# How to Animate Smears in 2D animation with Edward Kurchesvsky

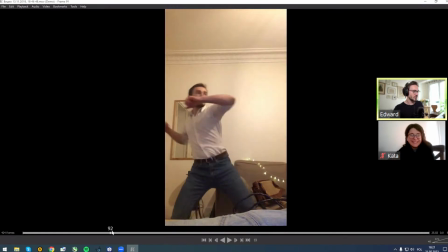1069s
I did reference of the hit for my student,
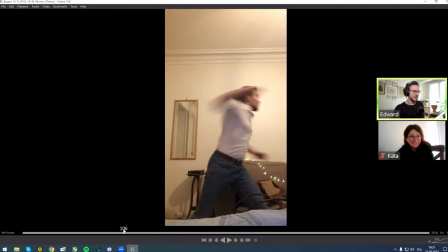1072s
and here you can see that my camera is not catching all my movements, and it's smooth. My camera makes me blur, and basically it's representation of the smear.
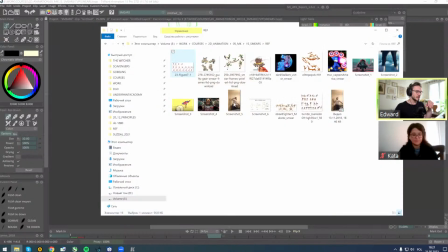1088s
And yeah, basically here,
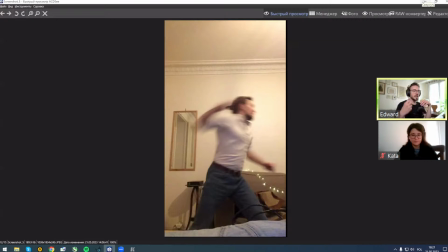1091s
and it shows the speed, and usually in animation we put it on once. That's why it looks very fast, and smears represent amplify this speed.
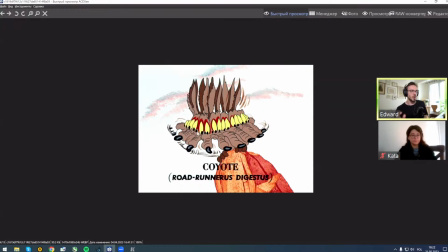1110s
Otherwise, if you will put, for example, this frame not for ones but for 2s or 3s or 4s, it will be very weird. It's gonna look like it's not a fast movement. It's gonna look like he has like 20 phrases, right? So to avoid that feeling that something is just stretched like a gum,
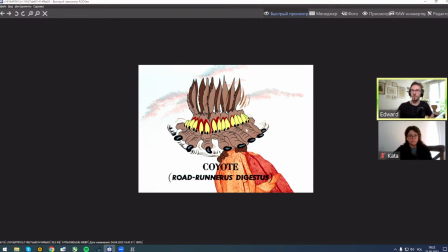1130s
we put it on ones, sometimes on 2s, but usually on ones, to make it very fast, to make this feeling.
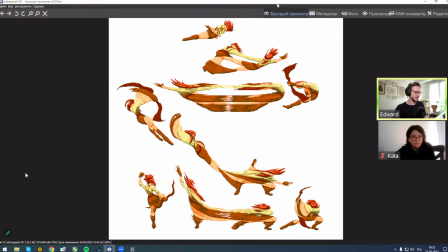1140s
Yeah, you can see it here.
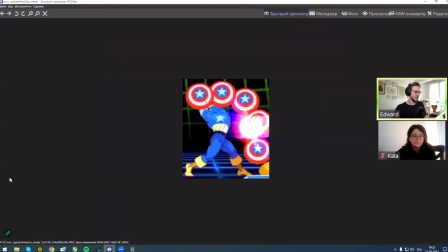1147s
Sometimes, like I said, it's just copy pasting in exactly the same shape.
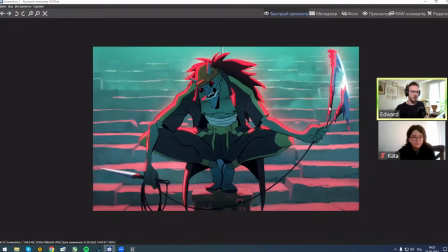1152s
Yeah, for example, here you can see how how in this project this character he rotated kunai, and this rotation, like you can see that it's smeared,
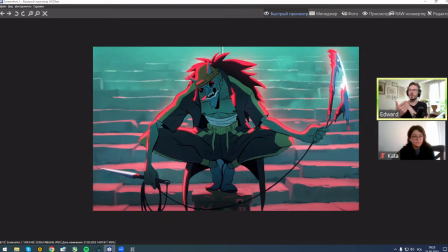1168s
it's stretched, and also it's doubled to show the amplitude, this like a circle, how this kunai moves.
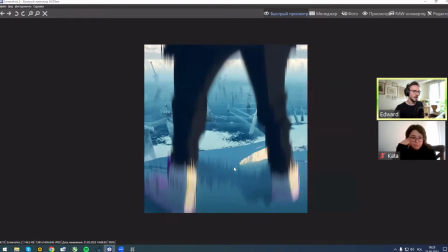1178s
Or here, for example, this character just jumps down, and its last frame, and it's on ones.
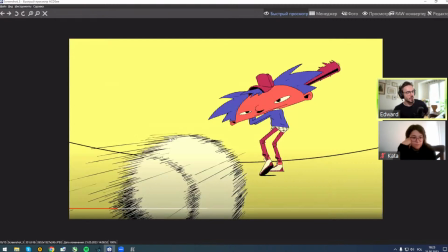1187s
Or here, for example, you can see that on every project depends on the style and depends on the taste of the animator. You can see that this smear effect drawn differently.
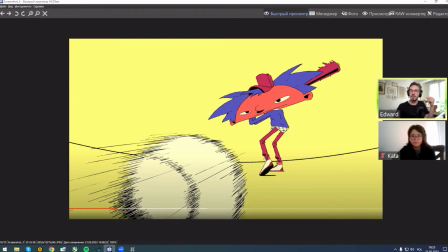1203s
Sometimes it's just rough black lines. Sometimes it's just here also like black lines.
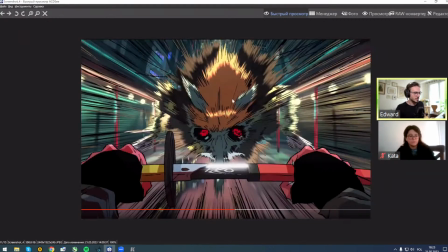1212s
It depends of the project. Yeah, like here. But sometimes it's just very
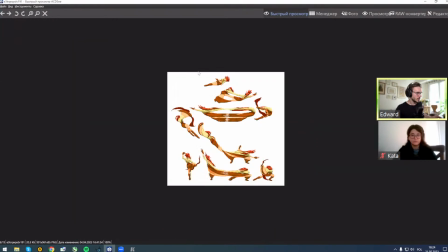1219s
smooth like it was here.
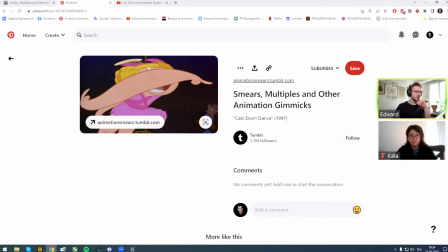1226s
Yeah, sometimes it's just smooth shape. You see no black lines because it's clear. It's more basically elegant.
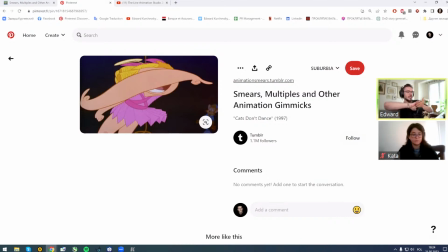1240s
Let's say when you just basically smear like a finger, you just press it, the shape. Yeah, you don't put any black lines like a speed lines, but it completely depends on the style of the project. It's not like, oh, this is bad way or this is good way. No, it just depends.
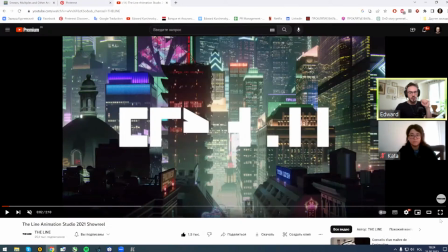1262s
Let's analyze one video from my favorite studio, The Line. One of my favorite studios, The Line in UK. It's the demo reel.
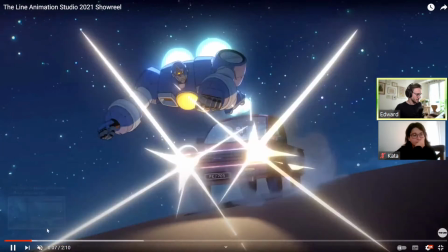1272s
Basically, you can see many projects, compilation of them. And let's analyze how they use smears.
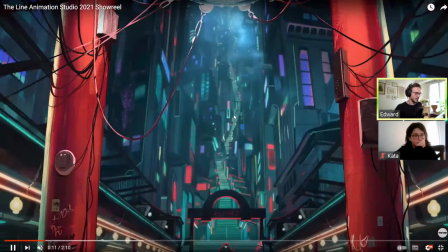1282s
Yeah, it's exactly that project.
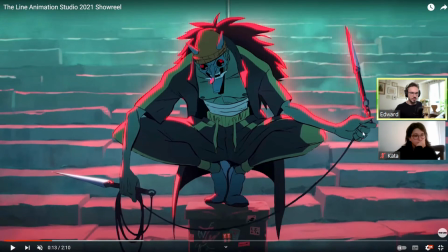1285s
For example, here, they actually did a lot of much more frames to that smear because it's one part of the body. It's not the whole body have a smear. For example, this it has 1 frame, 2 frames, 3.
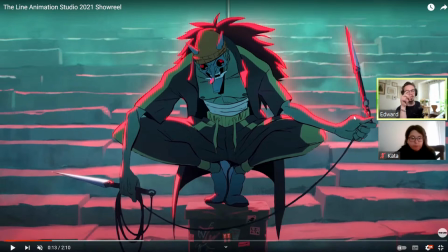1301s
Okay, 2 frames. Only for 2 frames, we have this key with a smear kunai. So you can see it depends. But here, it has only 1. This one, because it moves just on front of the camera.